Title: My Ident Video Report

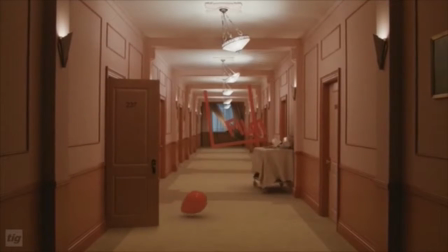4:20 Its initial purpose is to draw in the audience by giving visual intrigue.
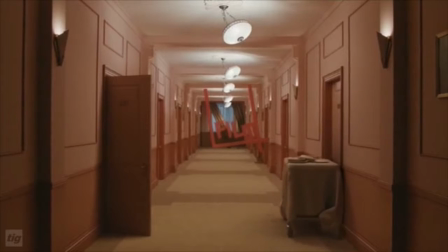4:25 The pace is usually energetic, and in this example there is movement from the start,
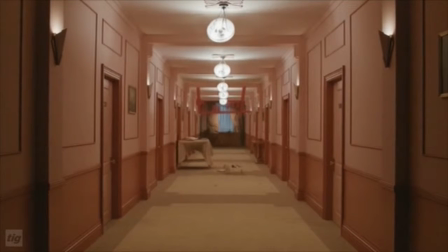4:29 which is in time with the non-diegetic piano sound to grab the viewer's attention.
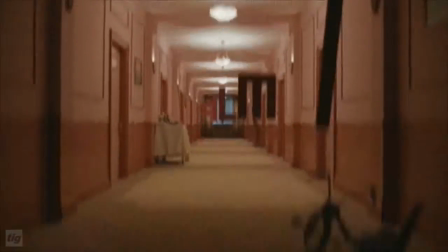4:34 During the middle section, the music slowly builds,
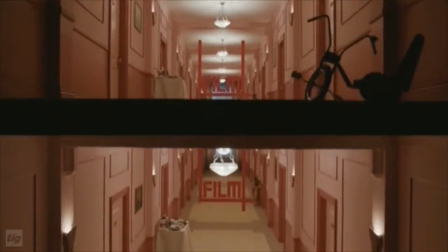4:37 but is lowered during the continuity announcement so that the important dialogue telling the viewer what programme is coming up next can be heard clearly,
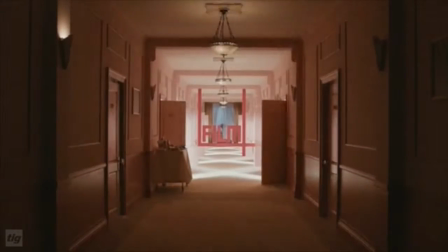4:46 as it is the main focus of the ident. The ending of the ident contains the logo, which is usually positioned in the same way throughout each suite.
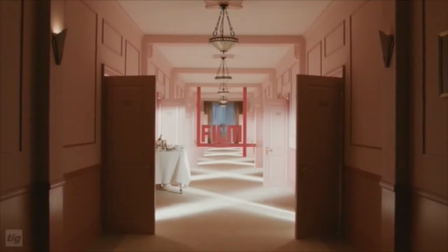4:54 It keeps the audience interested by movement, and as we can see in this example, the lights continue flickering.
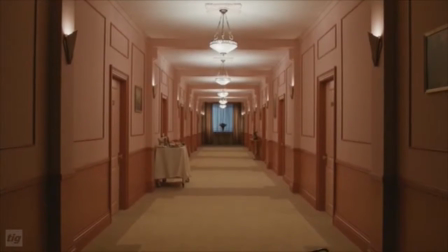5:01 This film, for example, is both entertainment and information-led, as there are film references throughout.
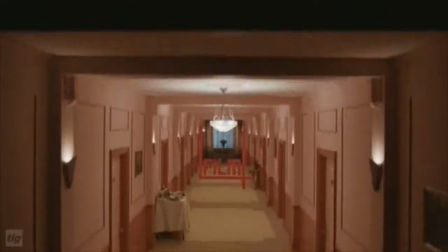5:08 Finally, the ident can interact with viewers by varying endings, which also helps reduce costs, or with visual clues such as film references.
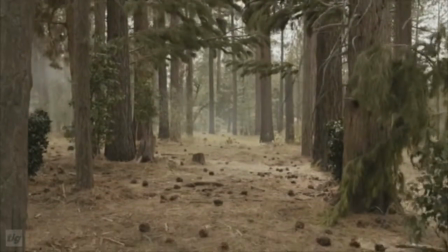5:17 The idents in this suite all contain a single setting,
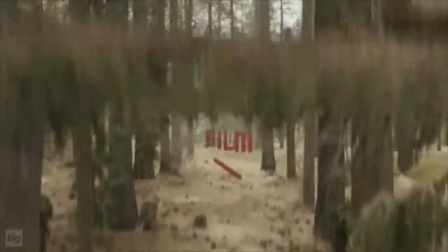5:21 and they all represent a digital reinvention of the classic celluloid film strip, using a technique achieved largely in camera.
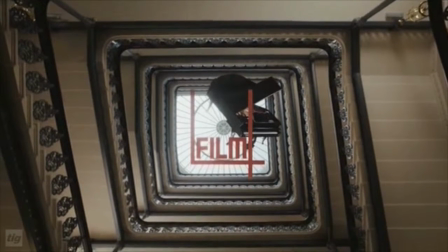5:29 The theme of the idents pays homage to moments of cinematic history,
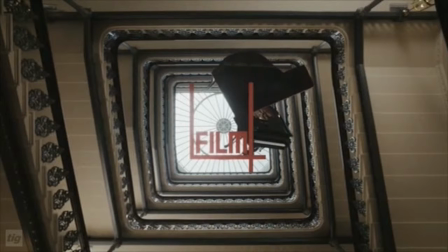5:34 whilst containing film references from films such as The Shining and The Graduate.
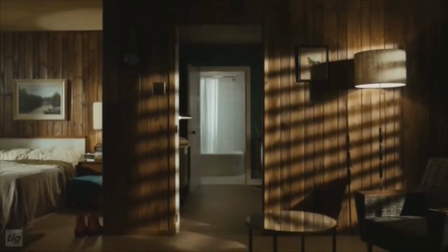5:39 Each ident in this particular suite uses a different soundtrack,
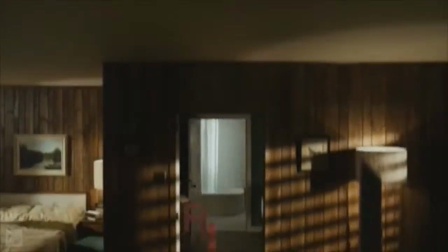5:43 although they are all similar in the way that the sound is always in time with the pace of the moving frames.
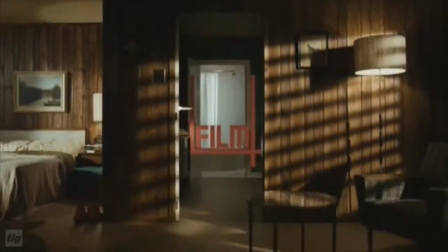5:48 The pace always begins slow moving and then gains speed before slowing back down again.
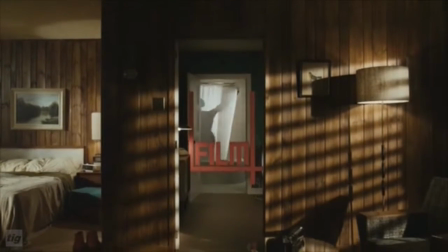5:53 The ident can then be shortened or extended to fill the dead air space.
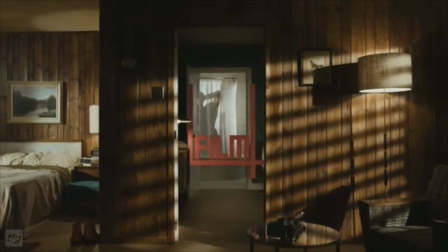5:57 At this point, the sound is usually quietened whilst the continuity announcement takes place.
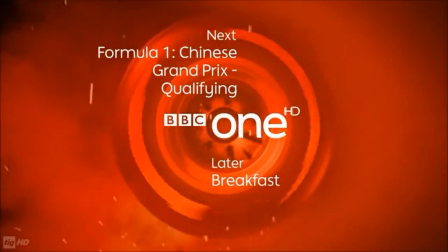6:07 Idents are just one way that television companies build up their corporate identity.
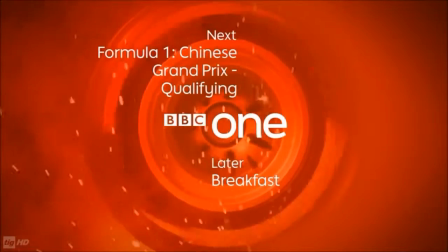6:12 Other ways in which they do this include billboards, stings, and menus.
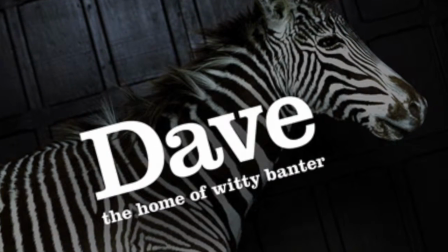6:17 The branding reflects the channel, for example, fonts and images, which also represent the channel's personality.
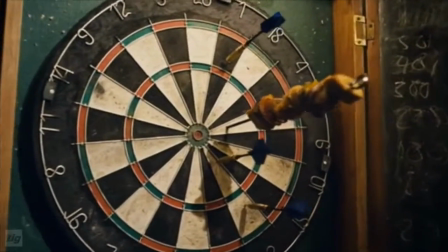6:24 For example, Dave is a comedy channel, therefore its theme is comedy.
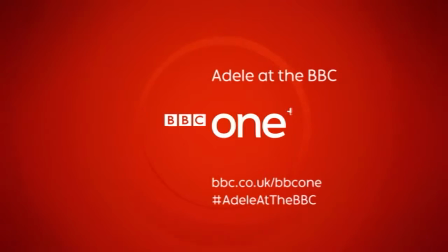6:31 Throughout different platforms, the fonts, images, and other corporate identity features which link to that channel remain similar.
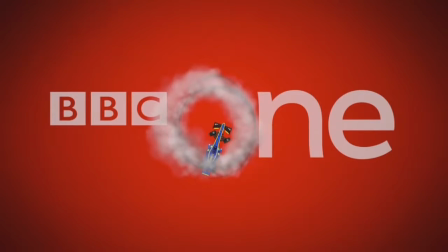6:39 This ensures that the audience can quickly and easily recognise which channel the platform is relating to.
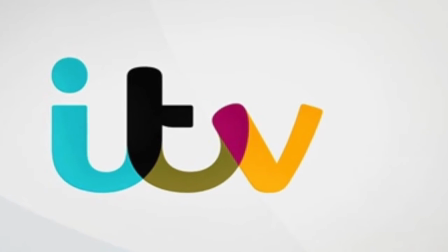6:45 It also allows companies to brand their content, while also tying on-screen promos together.
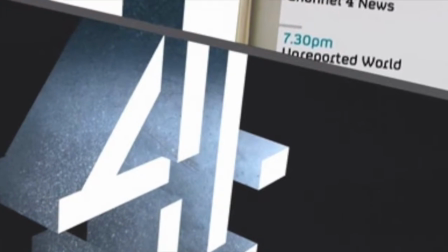6:52 The tone also reflects the channel and the programming to communicate these visually to the audience.
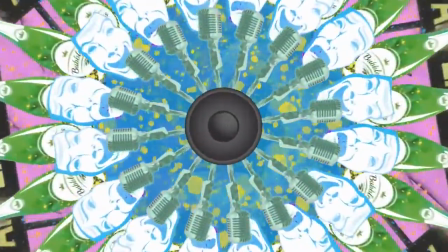7:02 Stings are short visual clues which hint at an upcoming programme or advertise the channel in between programmes.
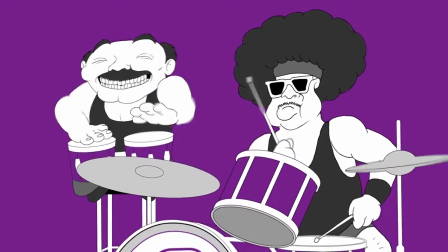7:09 They are shorter than ident, usually lasting around 1 to 5 seconds.
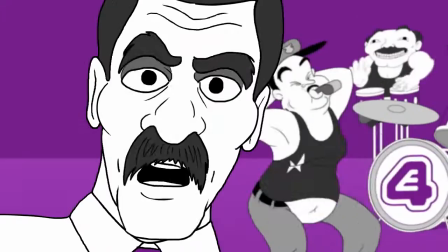7:14 It is part of the company's marketing tool to keep an upcoming programme fresh in your mind,
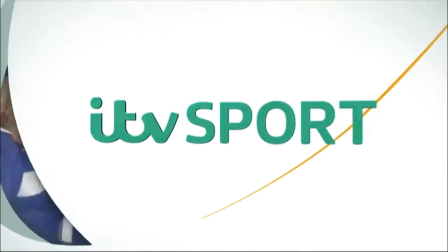7:19 whilst letting you know what channel you are watching by reinforcing the animated logo throughout.
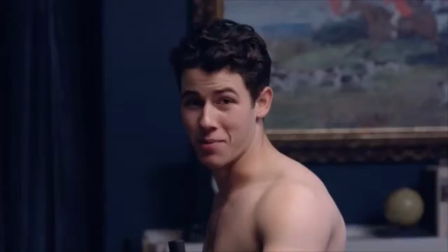7:27 Promos are part of another platform, and they are used for advertising a particular show,
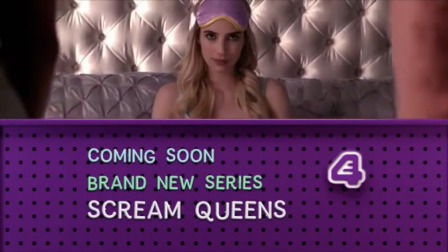7:33 whilst maintaining the channel's branding to show that the promo is part of the same corporate identity.
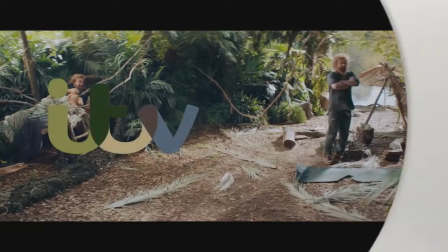7:38 This is achieved by masking over the video with the channel's logo and unique colours.
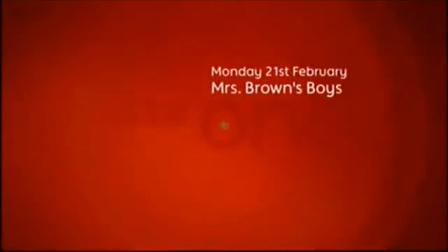7:45 In this example, red lines develop and emphasise the BBC's circle shape.
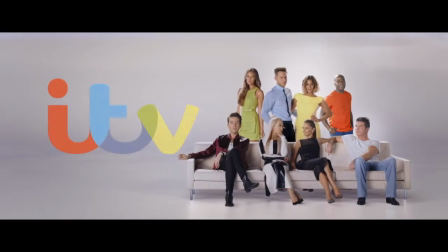7:51 Promos tell us the name of the show and when it's on, as well as occasionally giving us extra information about the website.
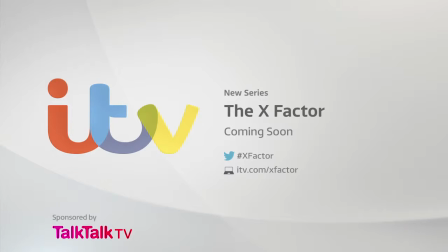7:58 The fact that the logo is used throughout also emphasises to the audience which channel the programme is being shown on, regardless of where they view the promo.
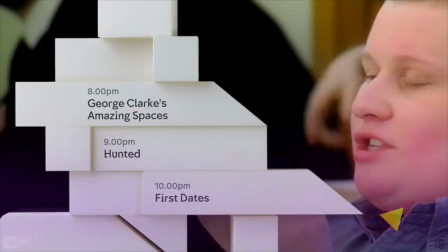8:08 By displaying text-based information in the form of TVN menus, the viewer will be informed of the channel's upcoming schedule.
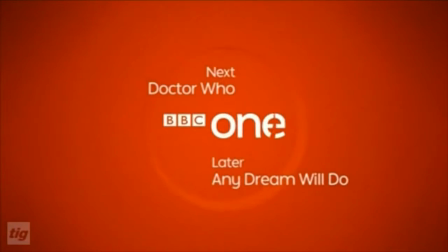8:16 As we can see here, the text-based information tells us what's coming on next and later.
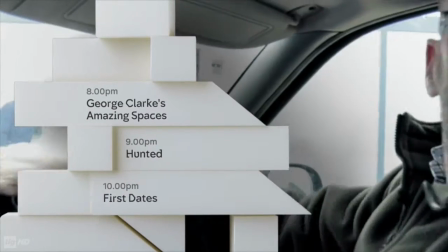8:21 Finally, a special menu contains graphics in the background relating to a programme, as well as the channel's logo.